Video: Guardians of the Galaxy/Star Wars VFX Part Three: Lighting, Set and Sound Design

Hey everyone, Movie Boy here. Congratulations! You have now made it to our third and final installment of how we did our green screen, 3D spaceship, holographics, and on-screen graphics shot. So now, we're going to leave a lot of that technical stuff behind and start talking about a part that I think a lot of tutorials fall short of. It's the area where they'll tell you how to put something together, how to make a 3D ship, but they really won't talk about the why. So we're going to focus on lighting design, and sound design, and set design. Areas which I think kind of get left out of a lot of these special effects tutorials to talk to you about how to make that shot look more polished, more professional. At the end of the day, you don't want to spend so much time putting together some awesome thing that you've just spent weeks or months getting together and then still have it fall flat. So for those of you who think this might get a little too into the esoteric theory, I will also include at the end a lot of bonus material as far as areas I've found, scripts, utilities that will really help you with your on-screen graphics, and share the love.
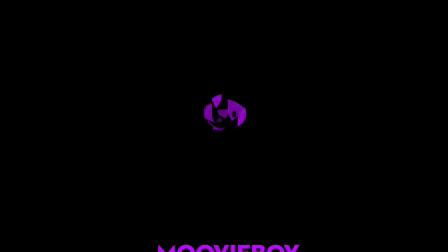(1:11)
So let's get going. One, two, three, three, movie boy! Dun, dun, dun.
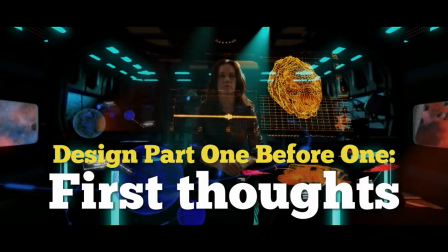(1:18)
I will admit that this shot in its final form is still too busy.
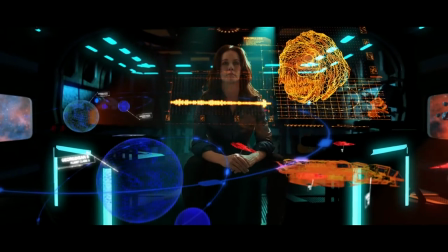(1:25)
There's too much going on.
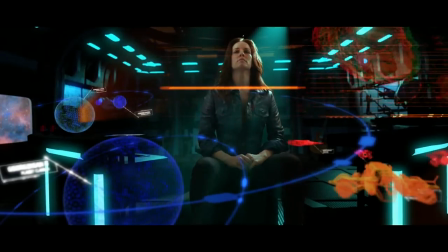(1:27)
But I decided for the sake of the tutorial that it was worth it to kind of overload the front end with
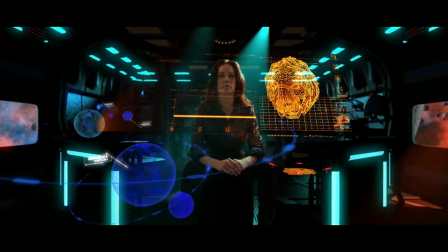(1:35)
all these graphics and holograms. because then at least I could show how you could do the planets and the spaceships and the more
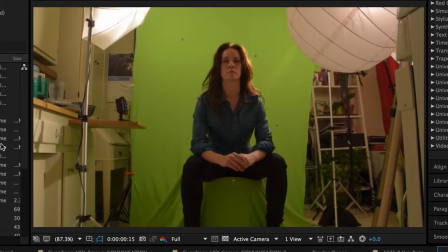(1:44)
stereotypical flatter screens. One area to talk about at least a little bit is costume design.
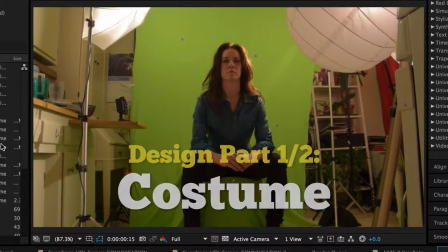(1:49)
Now if I had had the time and the resources and the money I would have focused a little bit more on the costume design.
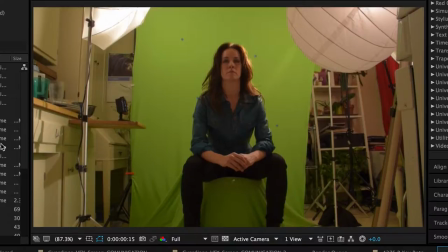(1:56)
So here we kind of threw something together that roughly played along the lines of what we typically do with our space outlaws these days,
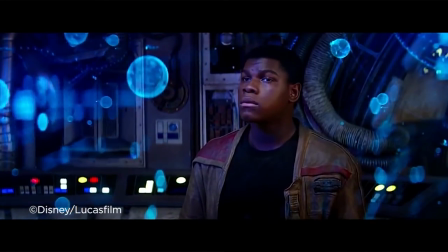(2:04)
which is namely leather and black.
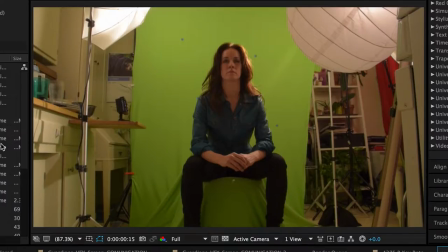(2:07)
At the same time here, I wanted to introduce a little bit of color, so I was lucky that my wife had a blue leather jacket. I think it just added just a touch of a futuristic role, you know, something that other outfits wouldn't have conveyed as easily.
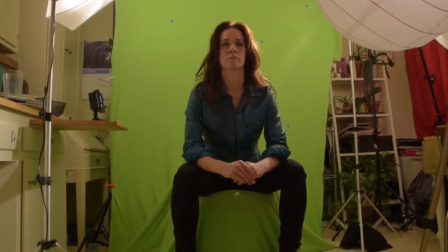(2:24)
But look at what we've got here. We just have her. She sits, she's looking at something, she makes a decision,
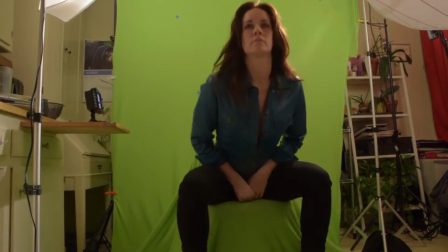(2:32)
stands up out of frame, and then we cut to her other shot where she's already standing and she walks out of frame.
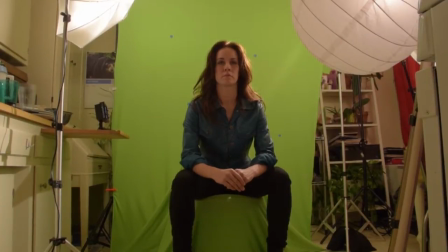(2:37)
There's nothing in it that is necessarily saying sci-fi, let alone a space captain listening to a distress call and walking out of the shot.
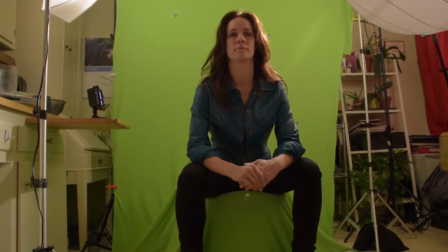(2:45)
So everything that lends itself to that story had to come from other areas of design.
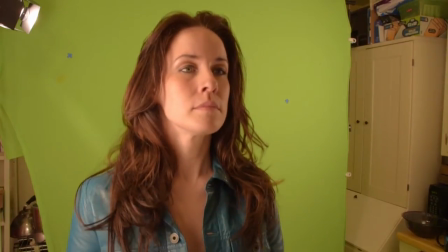(2:50)
We had to convey what kind of space she was in and it's not enough to just say
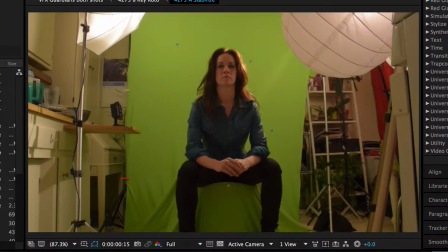(2:56)
well it's going to be steel and metal because then it could have looked like she was just in some industrial complex somewhere. Even if the shot goes by rather quickly, we as audience members have become sophisticated enough to pick up on a lot of cues to inform ourselves.
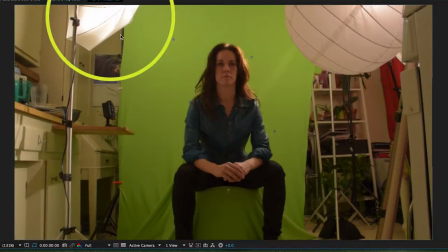(3:15)
For your lighting design we have an umbrella here and we have another one you can kind of make out here. Both of those are primarily lighting and evening out the green screen so that we can get an easy key. As you can see we have a darker section here and I later had to contend with the fact that this green screen
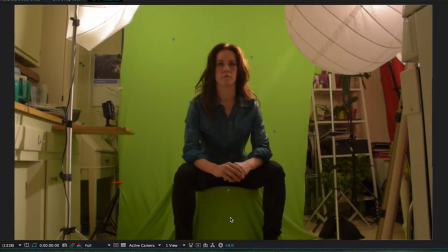(3:34)
was much darker but it turned out to be not that big of a deal since she really doesn't move that much in the shop. We have this china ball here to be our soft primary light on her to give her a nice soft fill and then there is
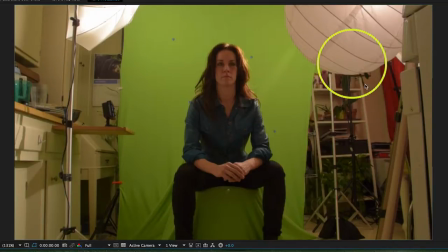(3:51)
a it's hard to see here but those are low light on barn doors that is coming from behind her and hitting her here which is what's creating these highlights across her here. This helps to separate her from our eventual background regardless of how that would have turned out. And then we also have this little light here.